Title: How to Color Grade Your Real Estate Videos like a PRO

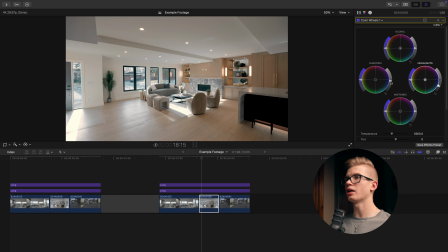[12:16]
And I might even bring the shadows down a little bit just to add a little extra contrast in the backs of those chairs and the fireplace. And I mean, that just looks really nice. That's a very well balanced shot.
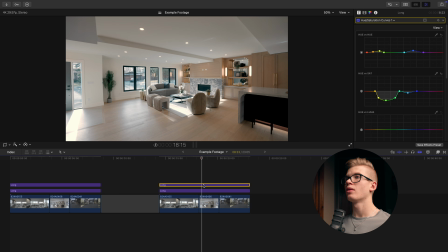[12:32]
And if we look at the before and after with just the grade, you can see that we have nice vibrant colors. The oranges are popping, the teals are popping, but again, not overkill.
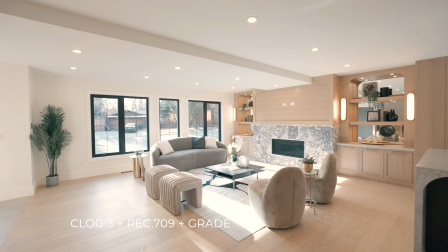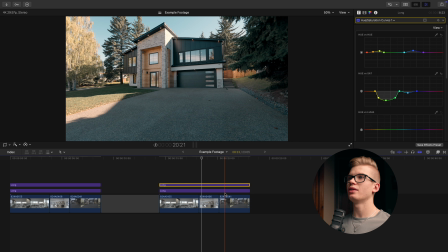[12:48]
And now for our final shot, we have this nice exterior facade shot. And I mean, this already looks really, really good. If we show the before and after of the grade, again, really nice teal and orange look.
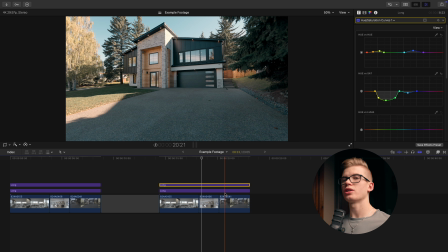[13:04]
However, one thing that I'm not really loving too much, and again, this is why we do the individual clip adjustments, is the trees and the grass are not as vibrant, not as saturated as I would like. And that's because, as you can see here in our curves, we actually desaturated those colors.
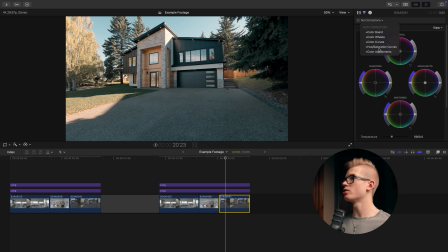[13:20]
So I'm gonna come here into the individual clip, head over to the hue saturation curves, go to my hue versus saturation curve. I'm just gonna make a pretty vast selection of kind of the greens and yellows. I'm just gonna start pushing those back up.
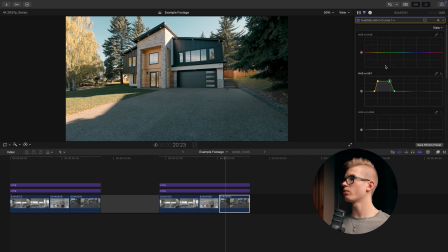[13:37]
Another point here, and head over to the color wheels and ever so slightly boost the mid-tone saturation. There we go. This was shot in the fall, so obviously we have the very nice fall colors even during golden hour.
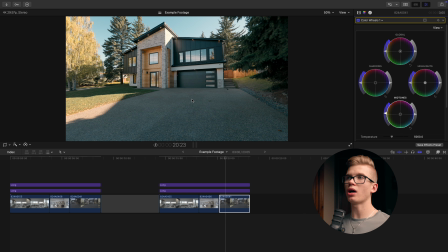[13:53]
So we want to maintain those. We want to make sure that this footage pops, it looks inviting, and it really stands out. So if we show before and after those adjustments, you can see that we really brought in those nice, rich summer/fall colors back into the image.
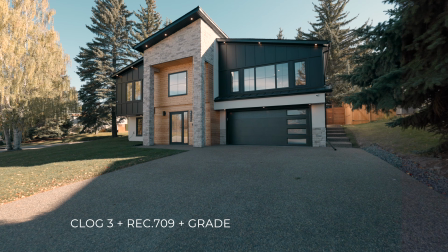So hopefully this video showed you that color grading isn't a really intimidating or intensive task. What I love about color grading is that it's subjective. At the end of the day, this is art. So if you want to mess around and try out different colors and different looks, go for it. Or if you want to copy my exact color grading settings, again, be my guest. That's why this video is here. So if you found value out of this video, I'm sure that this video right here will serve you quite well. And if you have any questions, please feel free to leave them down in the comments. Peace.